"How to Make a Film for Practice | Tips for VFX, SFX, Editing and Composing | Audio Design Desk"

So one is an Aptra MC here and the other is a Nanlite Pavotube here that is really handy. So they have magnets on them and I can just stick them to where I need to.
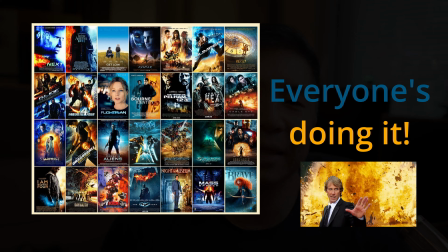(4:32)
I picked the classic teal and orange or blue and orange pairing and then what I did was I just put the MC onto the top of the closet here where there's metal rails and the magnets work just fine and I use the mini tube light here on the stairs and it's actually a
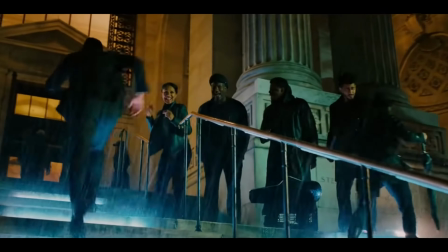(4:50)
thing that I noticed in John Wick 3 that I watched recently where they put a bunch of these tube lights right at the bottom of each of the stairs to kind of make it very clear and give it that futuristic kind of vibe. Next step was cinematography and DP work so I talked a little bit about lighting and set design there.
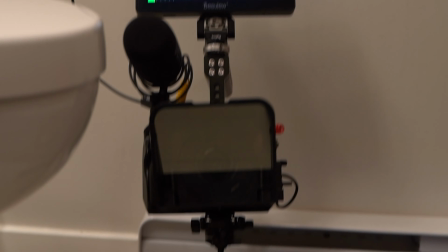(5:08)
Once the set production was done I grabbed my Sony Alpha Mirrorless camera which works really well in low light here
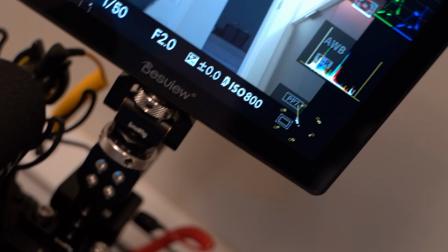(5:15)
but don't be intimidated by the rigging and how big it looks I think I could have really just been able to do all this with my cheaper smaller Sony ZV-1 camera which
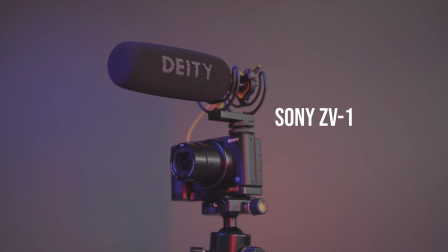(5:25)
is these days less than a thousand I think you get for Black Friday for like 800 bucks or something like that or even cheaper in the US I live in Canada since I have
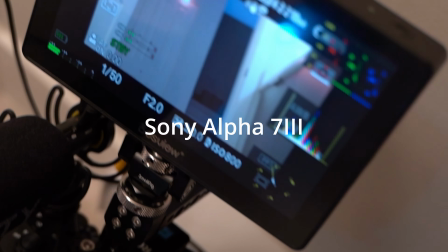(5:33)
the Sony a7 III here I did use it and I plopped down somewhere in this washroom where I had
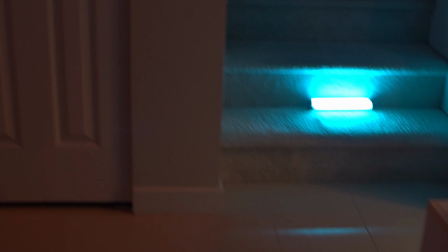(5:41)
an angle of that hallway from a side view perspective and I could see the assassin walk past. So I slept on my 28mm lens which is fairly wide and so it doesn't feel so claustrophobic in there and I didn't really even care about audio while I was recording the whole thing. And you might be asking why do you not care about audio?
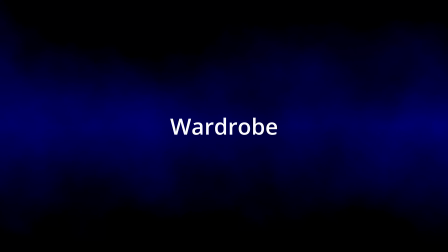(5:59)
Well I'll show you a secret weapon if you stick around in this video but before we get there we're going to talk about wardrobe department. I talked to my wardrobe department, i.e myself, and I decided on something simple and dark.
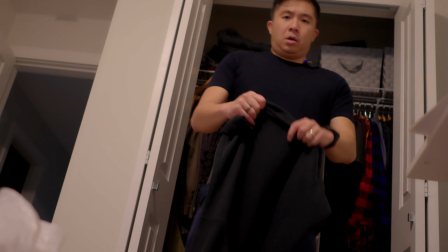(6:10)
Anything we'll do as the composer assassin.
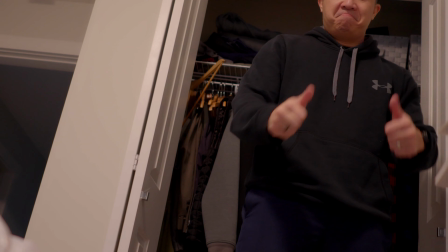(6:13)
I mean I haven't really fully fleshed out this whole character but I just decided for your classic black hoodie and sunglasses. Alright on to the prop department. So what I did was I used the Zoom H8 audio recorder which looks really futuristic and awesome
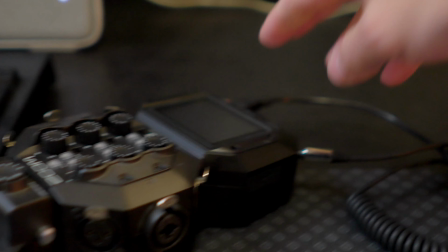(6:30)
and metallic at the ends and stuff like that and I don't think you can really tell during that video what kind of pistol that was and I thought it looked really really good.
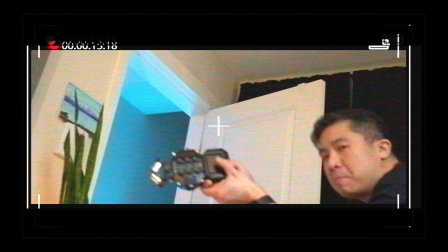(6:38)
Let me know if you agree in the comments below.
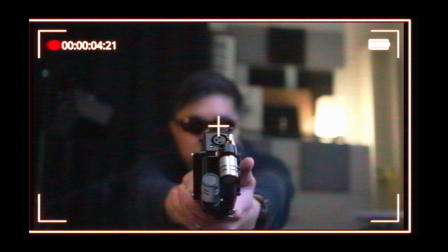(6:40)
All right so perfect look for the assassin and I agreed with the creative direction of my team and then I went off to film a few takes.
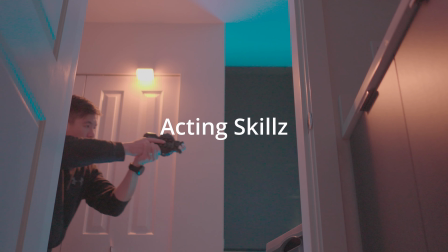(6:49)
Finest moments of action superstar breaching a building and tactic cooley shooting
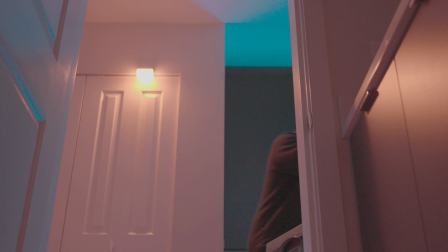(6:56)
and walking in with my zoom h8 microphone pistol as a composer assassin would have and then And that's it. We have the beautiful footage needed. Now let's move on to post-production. I handed it off to editor, VFX and colorist team. And I'm just gonna quickly show you what was done to cut this scene together.
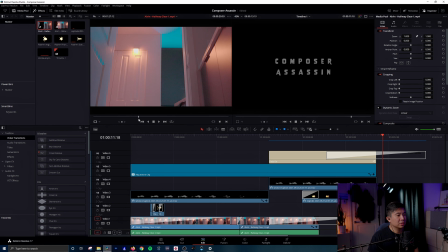(7:17)
First we had the raw footage and if I scrub back and forth here you'll see there's a lot of gaps of time and the talent walking back and forth
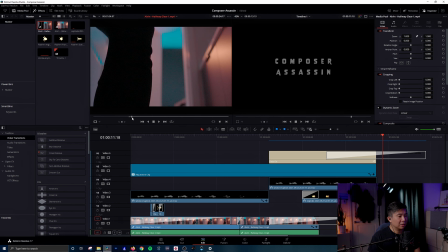(7:25)
so on and so forth. so what I did was just grab with in and out markers this little clip right there so i to
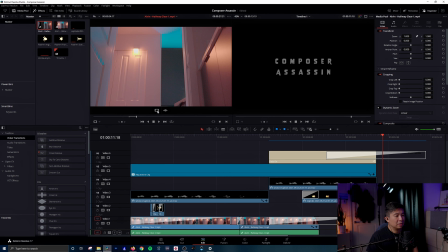(7:34)
start and o for the out for the marker and then I just picked the video icon only I did not need the audio and I would just drag that down here to my timeline for video one and then for this second pass.
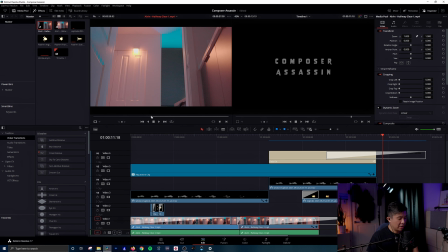(7:49)
I literally did the same thing. I found that spot, press I, press O, and drag that video down as well, and I put a blur transition in between. Now let's talk about a few things that are happening here.
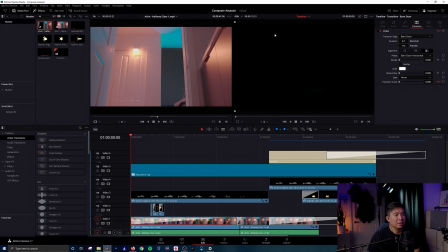(8:07)
Let's talk about the widescreen aspect ratio, the black bars at the top and bottom.